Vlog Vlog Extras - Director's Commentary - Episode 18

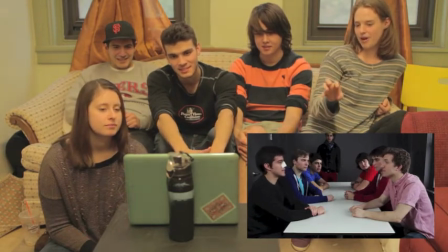4:06 Also Artoon's costuming where it's both blue and red was totally on him and totally accidental.
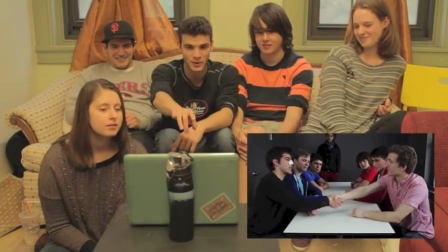4:12 Totally brilliant. Also uh Paxton and Drew wearing blue and red sweaters, again, complete accident.
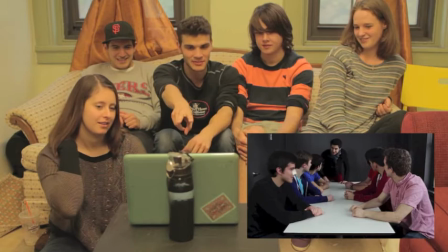4:18 The t-shirts in the back, the sweatshirts. No, you two in the back definitely got the memo, but Drew and Paxton did not.
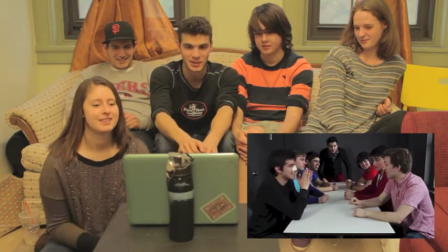4:24 It just worked out great.
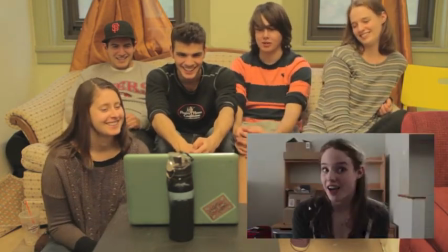4:28 We did so many takes of that. There are different ones where Marcus reverses that cadence, but they're all great.
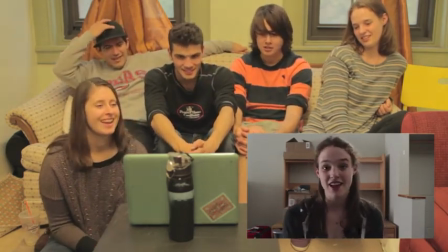4:35 We should just release them all. Yeah, I was just thinking that.
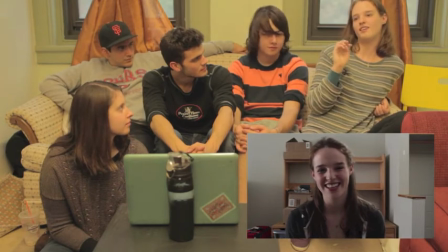4:39 The reason I brought that up is this was the end, and I think there's definitely a growth in Our ability to not only get it done,
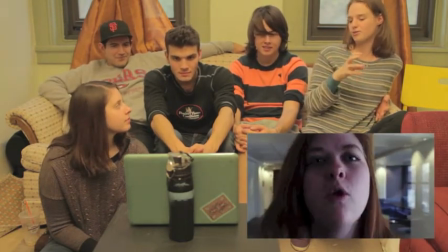4:48 but actors and lighting and everything like it was full circle and this episode I think is the culmination of everything we worked on.
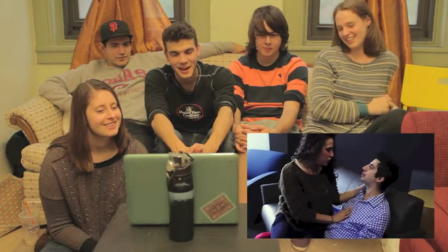4:55 Oh, I like that we brought back Rose. I- She gets redemption! I'm gonna be honest, my biggest regret about Jules and Monty is that Rose was kind of an empty plot point.
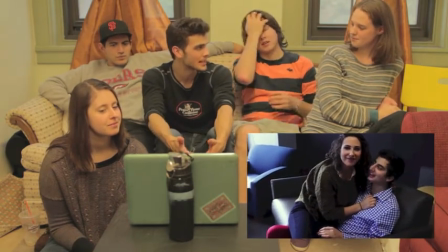5:04 Like we never really did much with her and it was something for Monty's character and like that's why she was there and showed that there was a
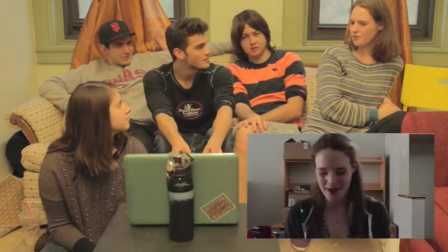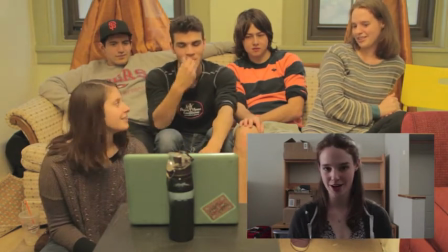5:18 improvements over that where we don't even get her on screen or on stage but like I just I wish we did I wish we had more in plot for her but I love that yes
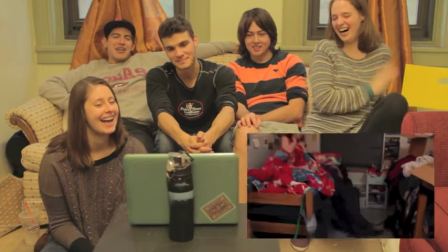5:27 all right I was okay okay can I say something about this yeah all right so this I think
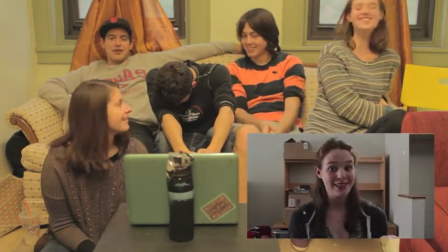5:35 was like either the second or the third take yeah the first take ladies and gentlemen the first day I remember a certain Benjamin Taylor over here
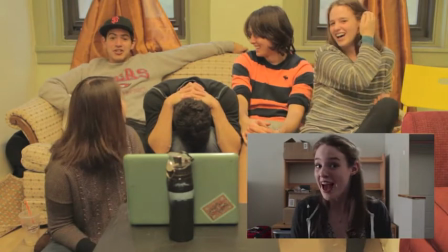5:44 had said now now Evie and I mind you like yeah
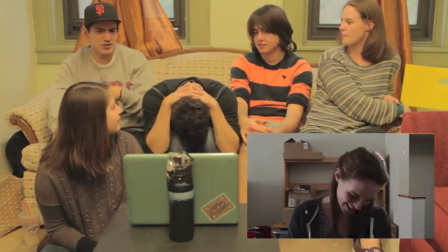5:49 we're pretty I think she was shirtless or something and I I don't know what my deal
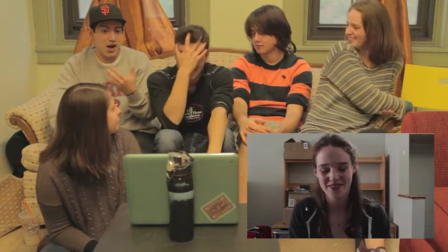5:53 was I think I was totally naked or something but in order to really sell it I told her like hey like I'm really
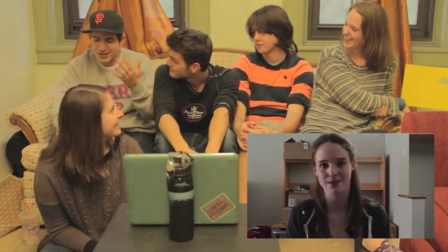6:02 gonna be in your neck and just like all over you and she says a very I love her so much very respectable actor she's like okay like I understand let's
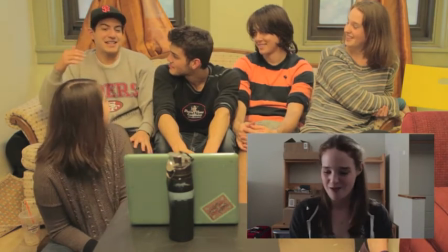6:11 do it Ben goes action and and we were told okay we're gonna wait five seconds and then this and then they're
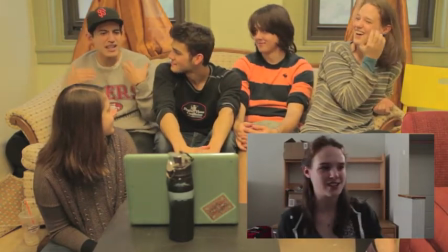6:18 gonna come in the door is gonna open yeah so Evie and I just start going at it and we like just get even more and more passionate like we're underneath cover so
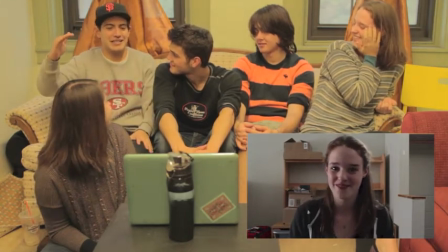6:25 I can tell how passion is again it's getting really intense and like a solid
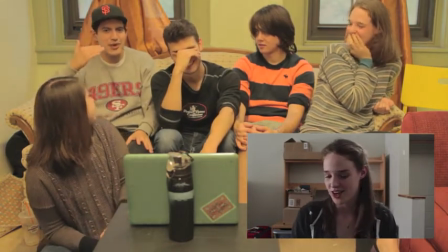6:30 like 15-20 seconds passed by and we're just like straight-up dry
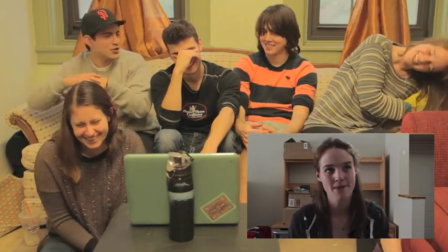6:34 humping each other with no camera no interruptors or anything I
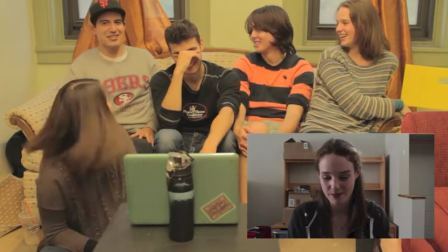6:39 get up I look back and I just see Ben standing at the door with the
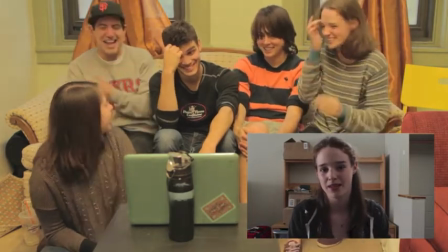6:44 camera in his hand just smiling at us I'm like Ben what are you doing and Ebby and I start giving him so much crap oh my god he's
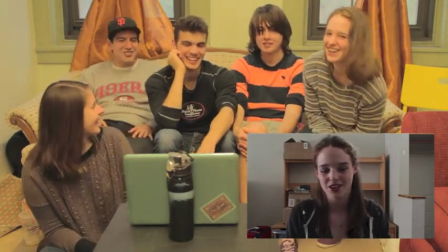6:52 just giggling his ass off I wasn't even rolling no he was just that was the best part the fuck you that uh Ebby says is
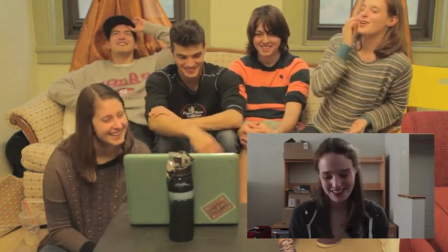6:59 definitely more to me He also wasn't running sound, but said to do the sounds anyway.
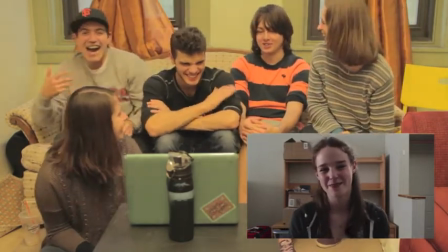7:07 I told him that he needed to do the sounds really loud. You know what he just ADR'd him anyway.
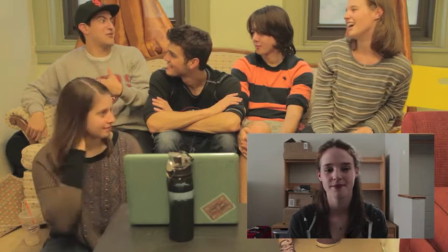7:13 I mean, I think in another setting where it was just actors that didn't know each other or anything, it would be very uncomfortable, but fortunately we were all friends, we all know each other.
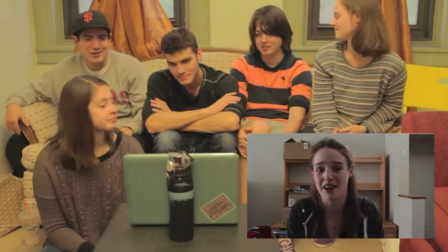7:21 It was towards the end of it, yeah. Yeah, we all know, it's all good humor, but that's just another joke that he played,
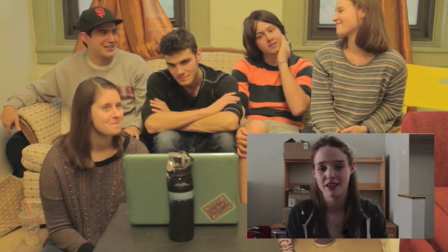7:27 making us do loud loud pleasing noises.
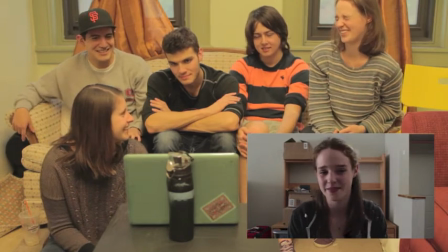7:32 Pleasure noises. Pleasure noises. I would like to never go on that. Oh my gosh. I'm pretty sure we're getting real.
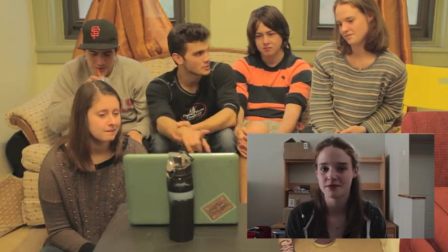7:37 I like these parting words that you worked with here because it shows that she does put on a front for the vlog,
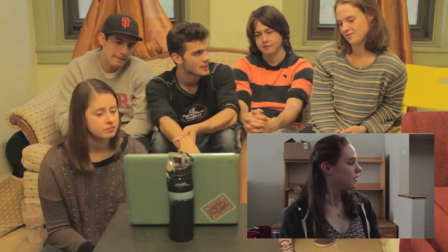7:45 but there's a little piece of her that is sad about this.
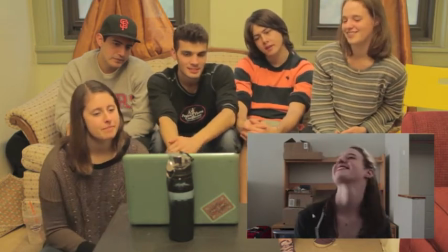7:48 And she has to move on, but it's like, it's finally we get to see that side of her that she's been hiding for a couple of episodes.